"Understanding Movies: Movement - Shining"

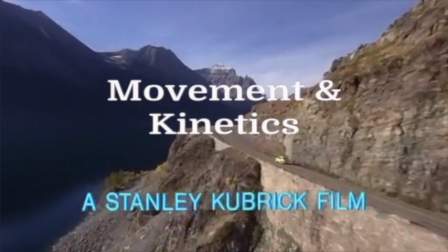0s
Movement and kinetics.
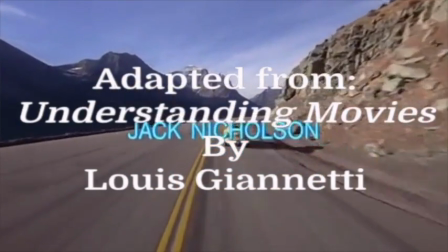6s
Motion, like many other aspects of film, can be literal or highly stylized.
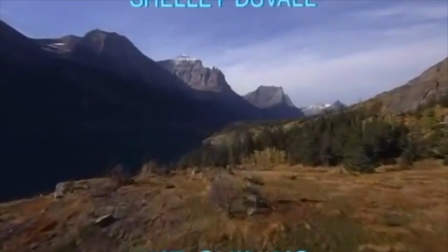12s
Vertical movements, upward motion, seems soaring and free because it conforms to the eye's natural tendency to move upward over a composition.
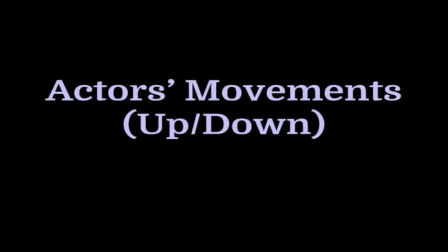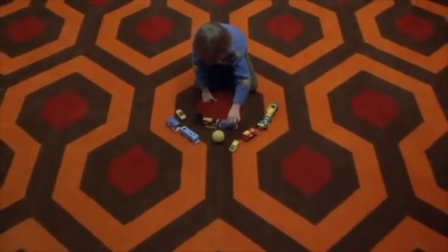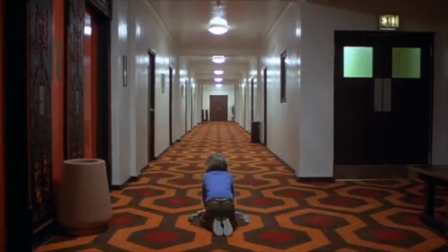30s
Most of the movement in The Shining is very subtle. Here, as Danny stands, the rocket on his sweater underscores the upward symbolism.
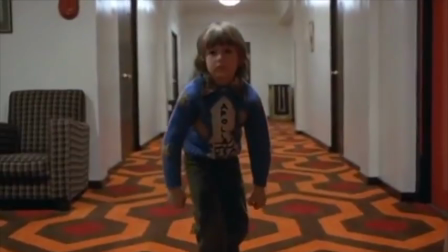39s
He is frightened by the ball that comes from nowhere and would likely want to run away, or in other words, take flight.
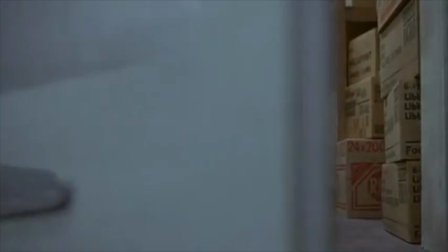48s
Downward movements suggest the opposite: grief, death, insignificance, depression, weakness, and so on.
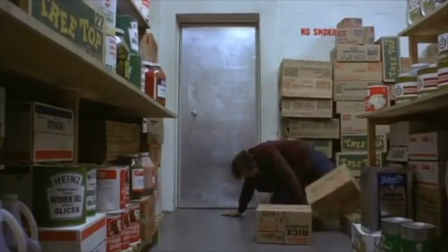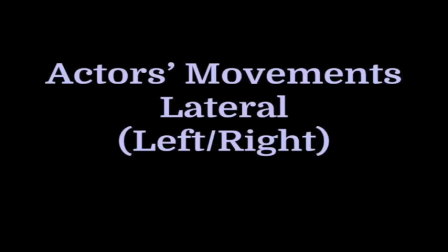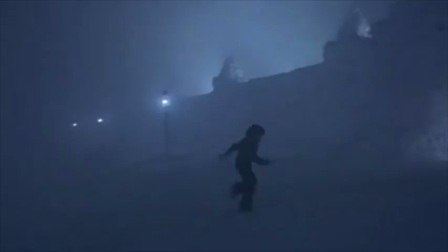66s
Since lateral movements tend to emphasize speed and efficiency, they are often used in action scenes.
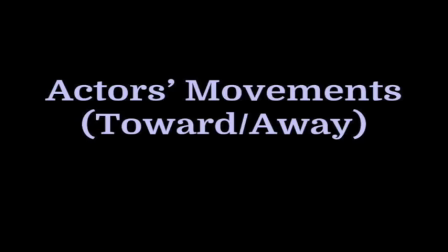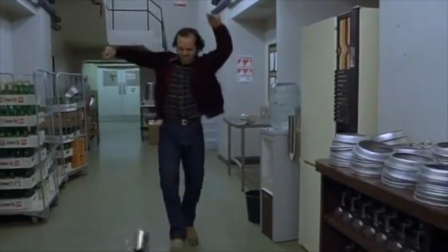81s
Movement can also be directed toward or away from the camera.
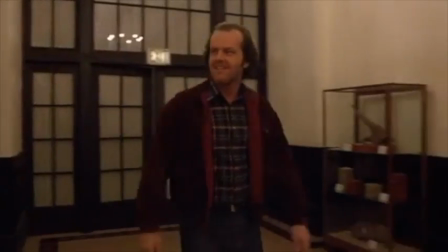89s
If the character is a villain, walking toward the camera can seem aggressive,
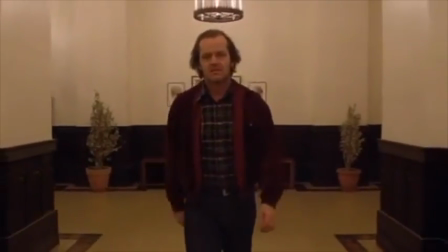94s
hostile, and threatening, for, in effect, he's invading our space.
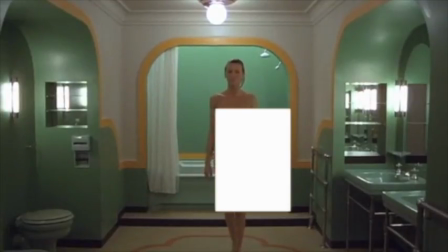100s
If the character is attractive, movement toward the camera seems friendly, inviting, sometimes seductive.
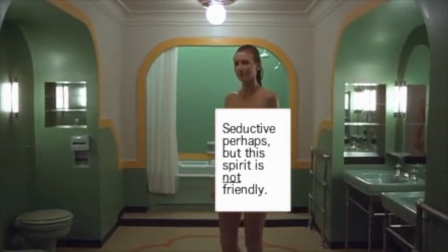107s
In either case, movement towards the audience is generally strong and assertive, suggesting confidence on the part of the moving character.
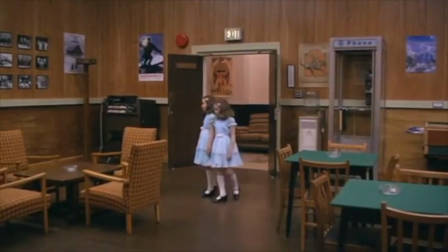118s
Movement away from the camera tends to imply opposite meanings.
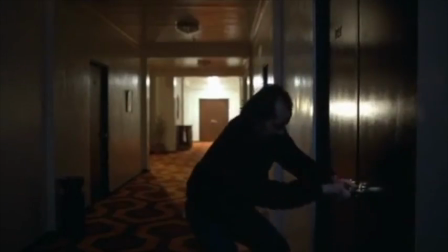122s
Intensity is decreased, and the character seems to grow remote as he or she withdraws from us.
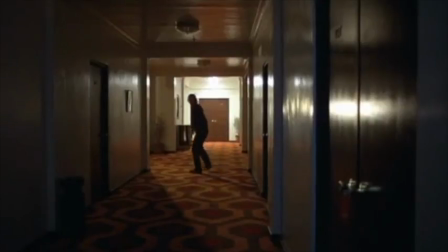130s
Audiences feel safer when a villain moves away in this manner, for he thereby increases the protective distance between us and him.
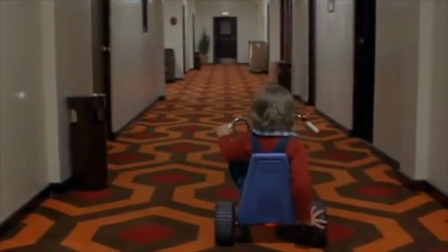138s
In some contexts, such movements can seem weak, fearful, and suspicious.
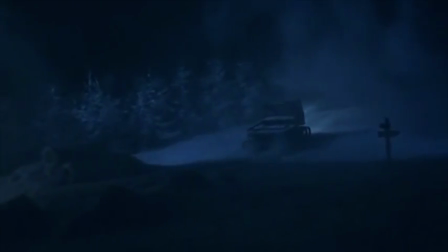145s
Many movies end with a withdrawal of some sort, either of the camera from the location or the characters moving away from the camera.
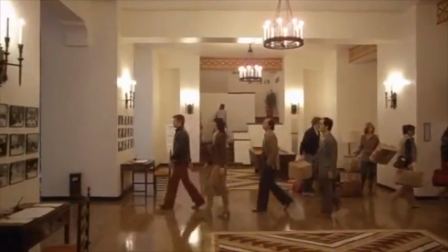160s
Filmmakers tend to use several different setups and also tend to stage movement diagonally to create a more dynamic trajectory of motion.
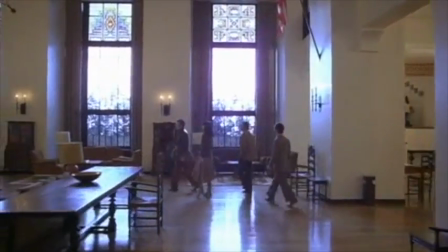168s
But The Shining subverts these expectations again and again. There is very little dynamic action.
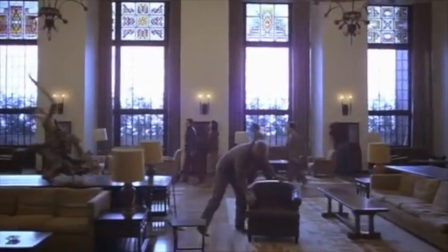176s
Instead, the actors almost seem to be fixed on a grid. They walk left to right and front and back almost exclusively.
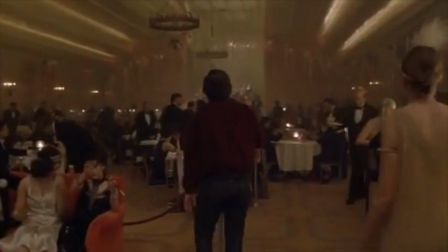183s
And so, when Grady crashes into Jack here, he almost seems to appear from nowhere.
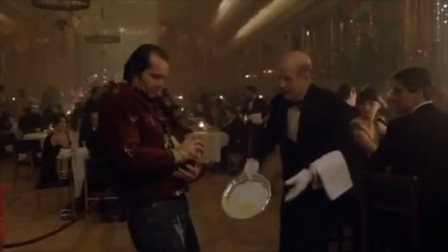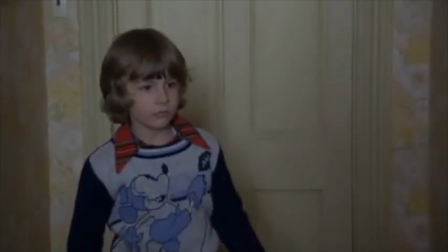195s
In this scene, Danny wants to get a toy from his room, and he's being very careful not to wake his father, who's started to act a little strange.
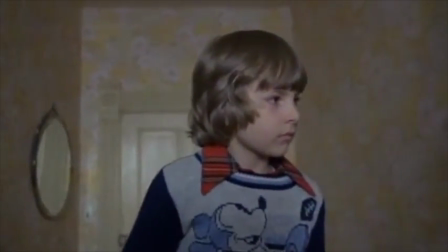203s
As the camera moves to show that Jack is unable to sleep, it snaps to a 90-degree turn.
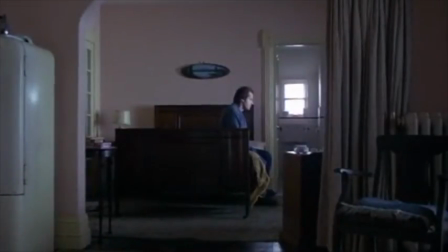210s
This reinforces the grid-like movements we've seen, but probably didn't consciously notice.
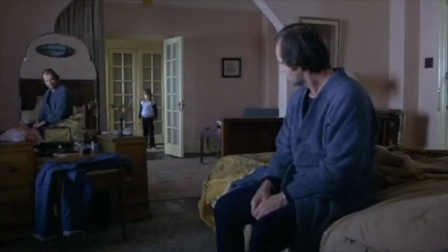216s
The camera position shifts so that Danny will have to walk a slight diagonal towards his father. But as the camera is on the angle Danny must walk, it's really Jack who's askew from our perspective. As Jack reaches out to Danny, his reflection in the mirror emphasizes the difference in angles.
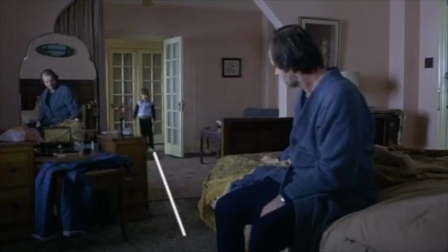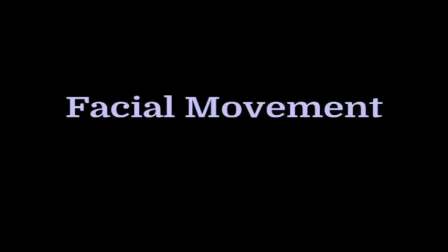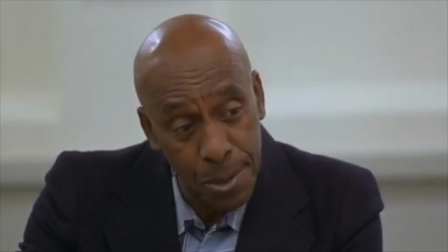245s
Movement in film is a subtle issue in terms of the area covered on the screen's surface.